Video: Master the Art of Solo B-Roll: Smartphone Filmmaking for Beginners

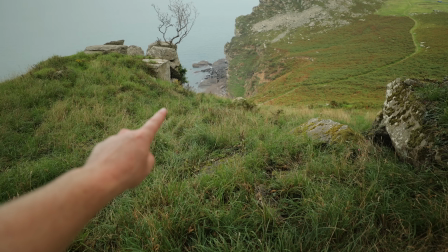(8:13)
Also, pro tip here, if you're gonna do this, don't do this walking through a bunch of brambles like I just did, because it doesn't end well. Okay, so now that you've seen what this thing is capable of and how it works, let's capture one more shot for the final sequence.
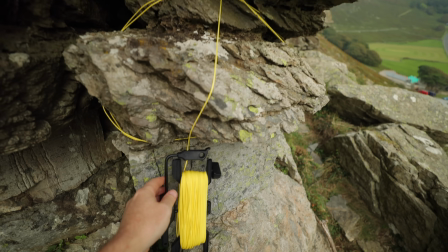(8:27)
I'm going to tie one end of the line around this rock. Yes, I'm terrible at tying knots, but as long as it's safe, I don't really care.
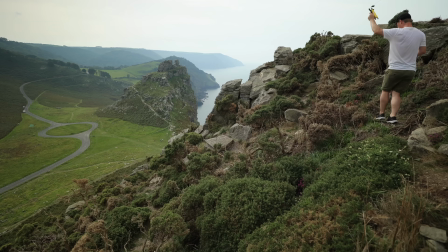(8:33)
I'm going to unravel the line all the way down the cliff like this and tie the other end to this rock here.
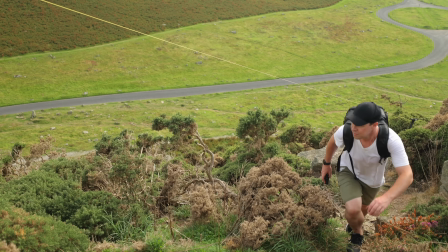(8:40)
We now have a line going from here all the way up to here. And for this shot, I'm simply going to make my way back up this cliff whilst the camera follows.
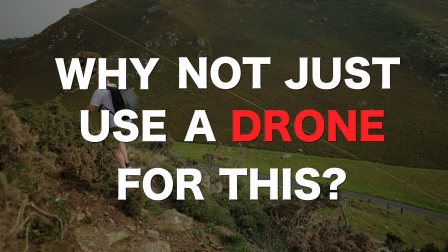(8:48)
Now, some of you might be asking, why not just use a drone for this? And the quick answer is that this is much more precise.
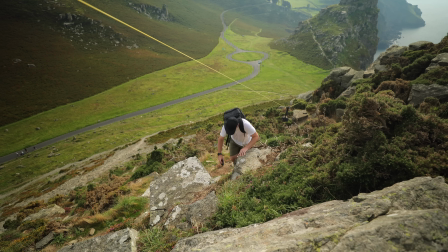(8:54)
It's much quieter, requires less skill, and it's much safer. I don't need to worry about propeller blades whizzing past my face.
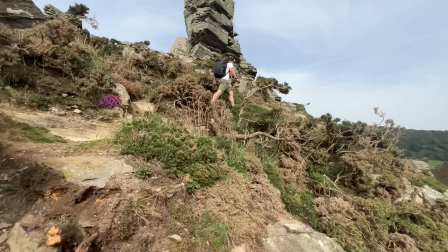(9:02)
So perfect for shooting solo B-roll. Okay, so with the sun setting, I would say I've probably got about an hour of daylight left. So I'm gonna grab a few more shots using all of the techniques that I've shown you so far.
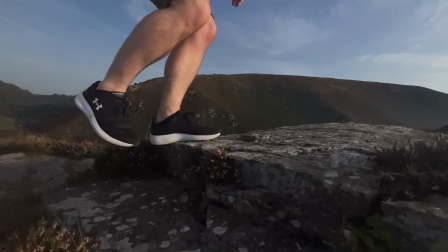(9:16)
I'm gonna grab a few more shots using the AI gimbal, the extension pole, and some simple static shots using the mini tripod.
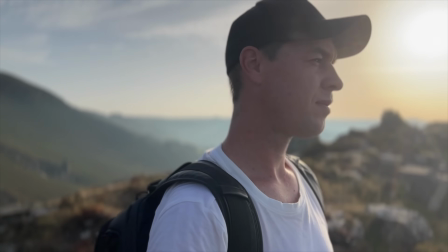(9:24)
I've also been incredibly lucky this evening because we have a beautiful sunset, helping create a much softer, more cinematic light. So we've definitely captured enough shots to create a short sequence, but before we do that, it's really important that we find the right music.
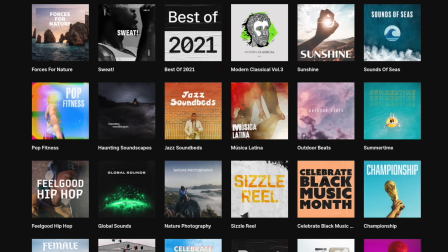(9:38)
So for this, I'm gonna head over to Epidemic Sound. Epidemic Sound make finding the right track for your films and videos incredibly easy.
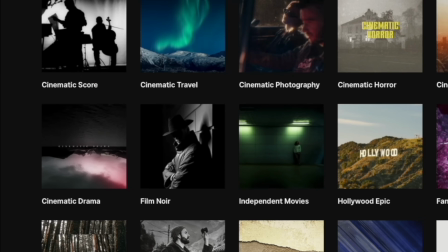(9:45)
I can search by mood, genre, or theme. They've got playlists and albums to make the whole music finding process so much quicker. Now for this sequence, I'd like a track that matches this location.
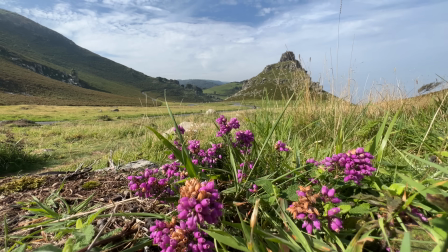(9:56)
This location is epic, beautiful, and inspiring, so let's search for tracks that suit this mood and feel.
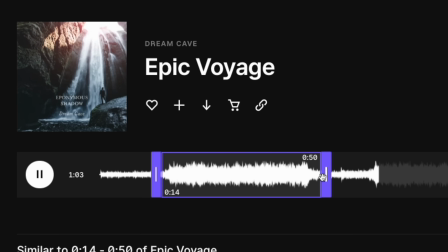(10:02)
If I find a track that I like, or even a specific part of that track that I like, I can simply select that segment and I'm then given a list of tracks that closely match what I'm looking for.
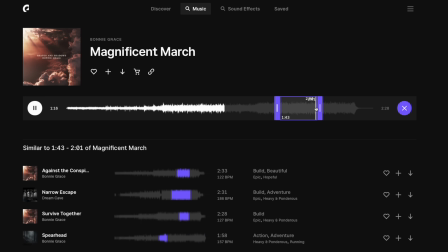(10:11)
This feature saves me a huge amount of time that would otherwise be spent aimlessly searching for the right track. They've also got a huge sound effects library, so whilst we're there, let's grab a few sound effects that we can sprinkle into this sequence.
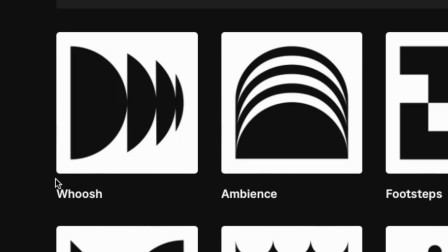(10:23)
I'm going to grab some atmospheric sounds, some whoosh sound effects,
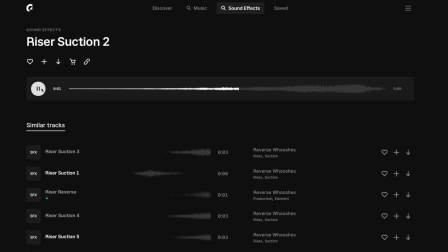(10:26)
maybe some sounds of nature or some cinematic rises to help add a bit more drama to this sequence. You can download as much music and sound effects as you like with Epidemic Sound, and the best part is they offer a free 30-day trial to anyone that uses the link in my description.
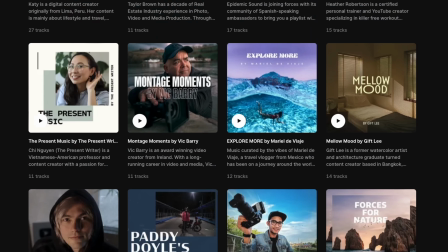(10:40)
So if you're looking for some of the best music and sound effects there is out there, be sure to check out Epidemic Sound.
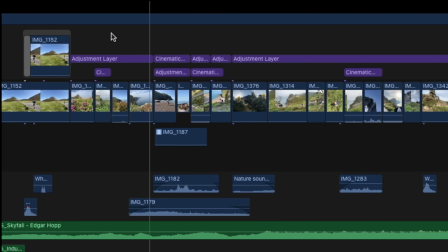(10:46)
Okay, so now that we have all of our shots on our timeline edited into a short sequence, we've added music and sound effects.
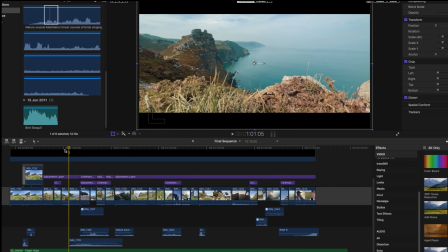(10:53)
Now let's see what this solo B-roll sequence looks like.